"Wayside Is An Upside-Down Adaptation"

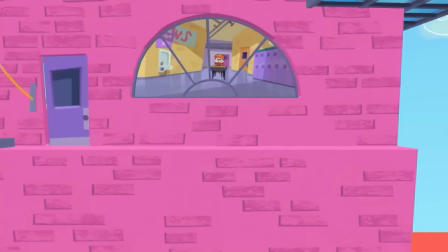Bazinga. And that's what they do for every detail of the school. It doesn't feel like the logical result of a builder messing up a layout.
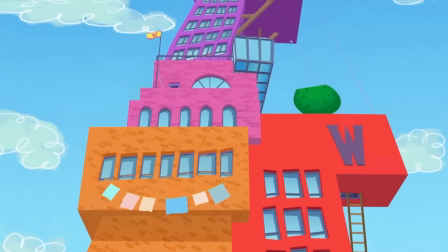It feels like it was designed by M.C.
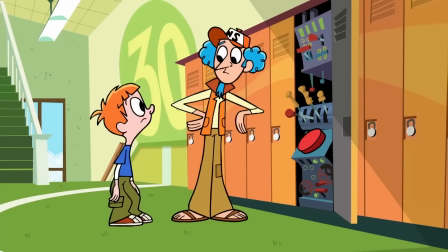Escher with lockers on the walls and doors on the floor and a bunch of other design choices that weren't put in with any thought beyond, XD is so weird.
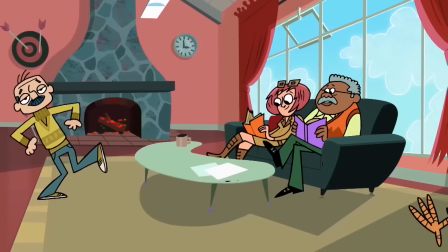There's almost zero attempt to tell jokes using the setup. And you know, even if you wanted to argue for its merits outside of being an adaptation here,
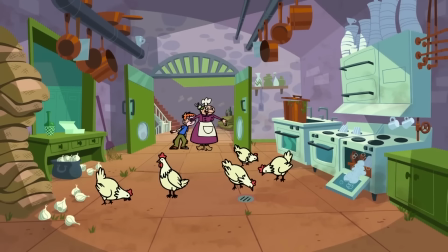like the book shouldn't matter and we should count the movie's weirdness on its own, I'd still say the school is wasted potential,
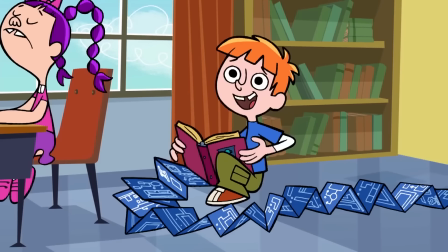since if they weren't following rules and could come up with anything, why is it so basic?
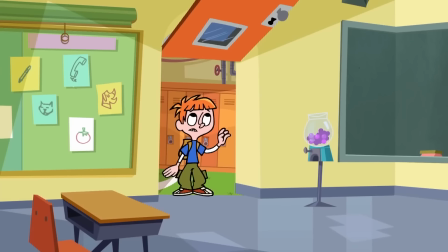You had all the options in the world to trick out this school with rooms that defy common sense, and the best you could come up with was,
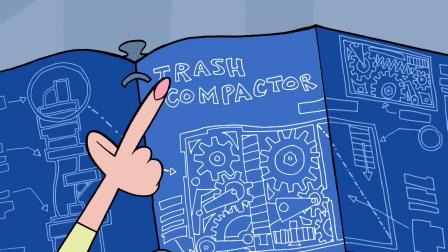what, a 30th floor that got mixed up with a garbage disposal and turned into a giant trash compactor?
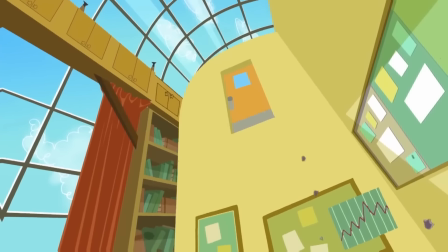Big fucking whoop, the walls move. You're hardly stretching your creative muscles here.
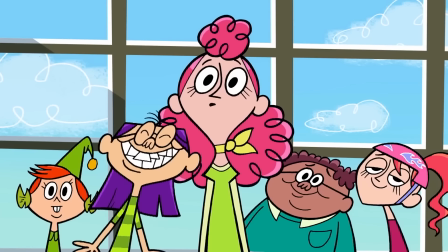If you're gonna shove aside most of the class to put heavier emphasis on the school, then the least you could do is make the school interesting.
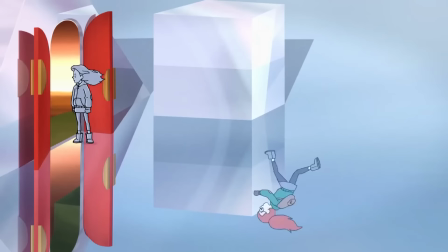I wanna see some Infinity Train shit. Give me a floor that's nothing but chrome reflections trying to switch places with you,
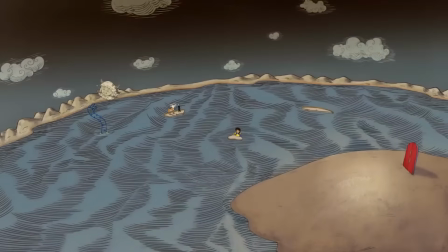or one that's shaped like a map with a miniature sea and islands and everything that's also a classroom somehow.
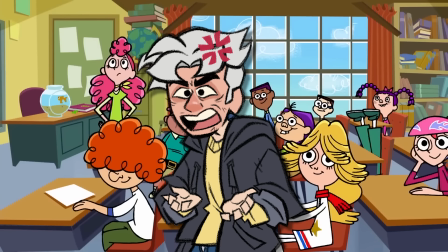I don't know how it's supposed to work, that's your job. You want me to believe anything can happen?
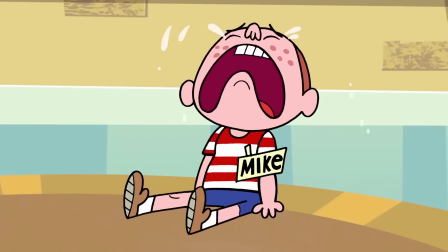Be outlandish. Nothing's stopping you from doing more but your own weak imaginations.
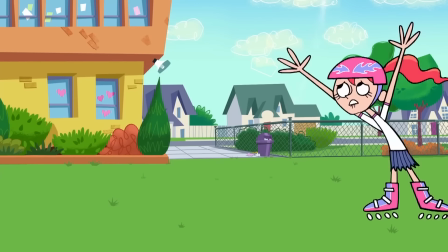There shouldn't be this much nothing to chew on. Hell, the only times I can say this ever did something genuinely weird and out there were when the class size,
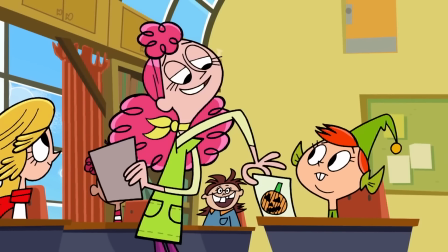student count, and seating order changed in almost every shot without ever pointing it out. Though then again, that might have just been a flaw of the animation, which is inconsistent, to put it lightly.
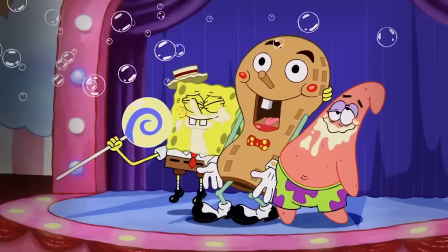I think the effect they're trying to go for is something cartoony like the SpongeBob movie, where the characters can go off model for the sake of funny expressions and all that,
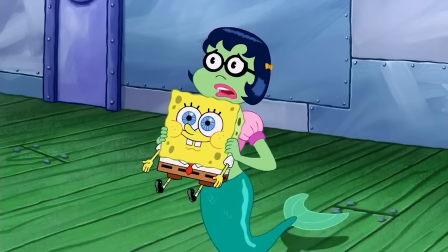but what it doesn't seem to get is that what made the SpongeBob movie work was it was on model most of the
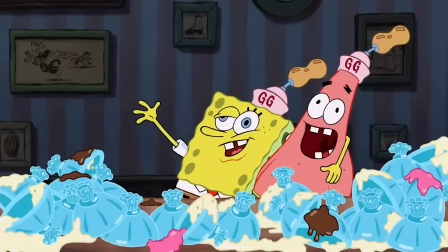time, so when they really pushed the expressions for certain shots, you could tell it was on purpose to accentuate a joke.
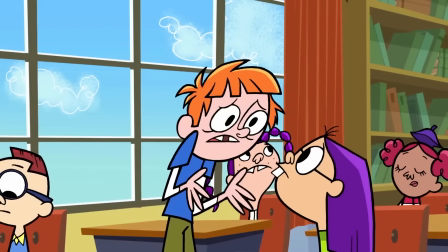Whereas here, the characters basically never look the same for more than a couple shots,
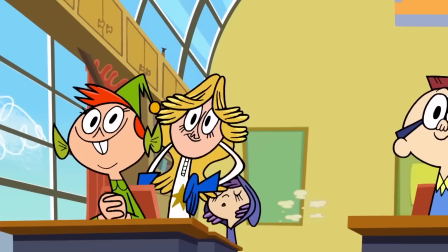so it ends up coming off as less like a creative decision and more the result of a small budget giving them less room to fix shots that don't look right.
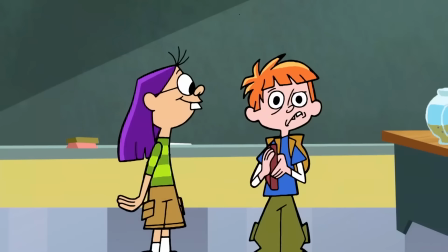And yeah, this absolutely reeks of low budget. You can practically smell the penny pinching.
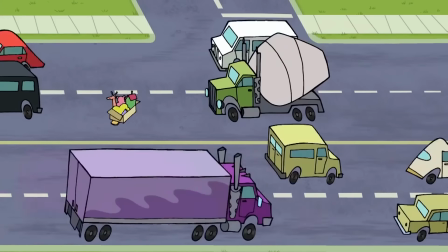I mean, it is still a TV movie, so it's got a few upsides here and there.
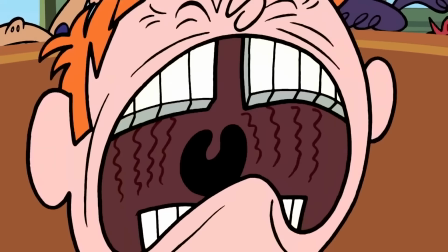We see a good couple of backgrounds, there are some fun transitions, one or two fluid-looking money shots,
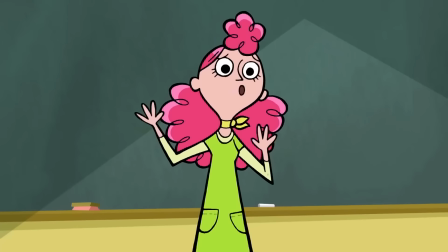but God, that's barely enough to make up for all the consistency issues, especially on the characters.
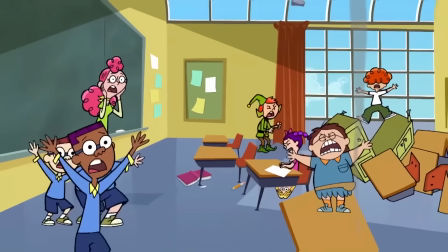Just pay attention to any single one of them from shot to shot and you'll know what I mean.
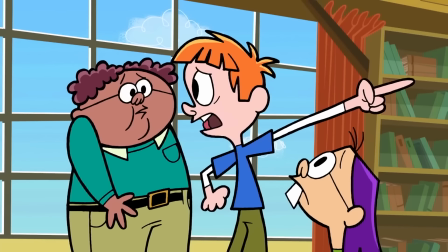Sometimes their proportions are stocky and short, other times they're lanky, their iris sizes and details constantly fluctuate or disappear,
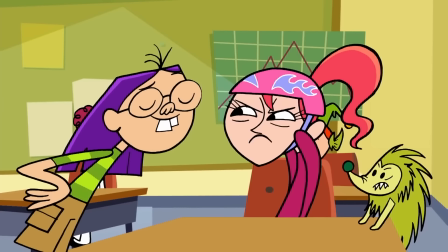way too many shots forget to draw certain parts of their bodies during crowd shots,
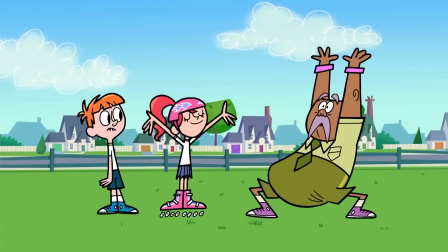every once in a while their outlines will be oddly thinner than usual, or just a single character's outline will be thinner, I'm not sure how that happens, and then there are the moments that just look
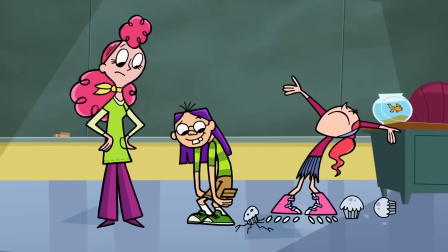wrong. I don't know how else to put it. They look wrong. Like, why does Marisha have a gradated effect on her cheeks here when the colors are always so solid and thick?
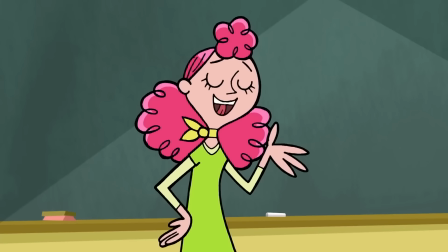Why does Mrs. Jules look like that for a second and quickly go back to normal? Why do they tween the kids walking up to the window here without moving them closer?
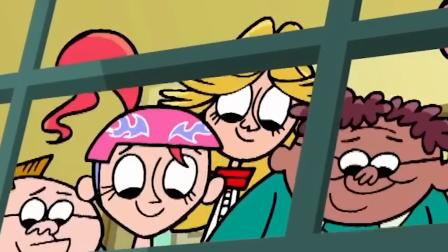It makes it look like they were all at the window from the start and just slowly bobbing up and down. Oh, also Steven's hat and a layer of his hair go missing for over a second.
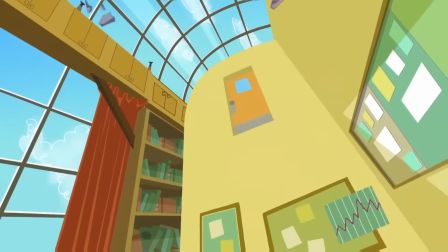Can't forget about that. But by far, the scenes that have it the worst are undoubtedly when the trash compactor almost crushes the class.
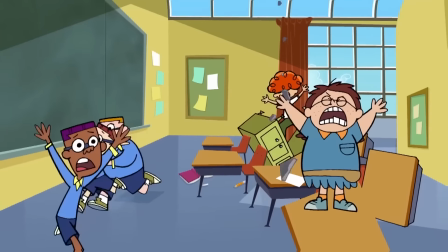Oh dear, there are so many moments to choose from here.
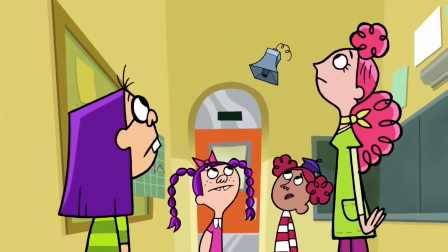I could point out how many shots have 12 seats when they're supposed to be 15, the times when 10 or less kids are in frames that should cover the whole class of 14,
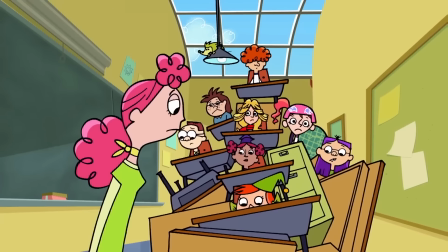the way the wall is constantly almost covering the doorway and not even close to it when we cut back.
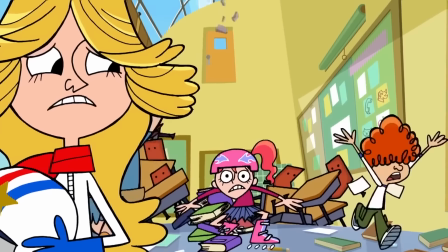There's this shot and that shot and this one and that one. Oh, and that shot looks really bad.
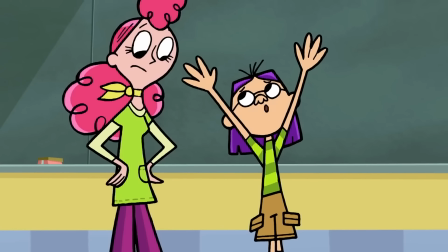How did that get approved? But the crown jewel of all the bad shots here has gotta be this one.
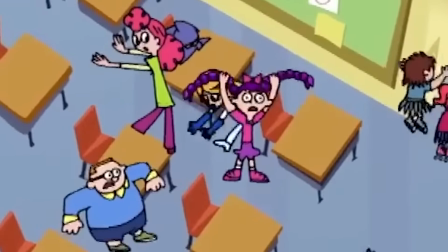Holy shit, this looks terrible.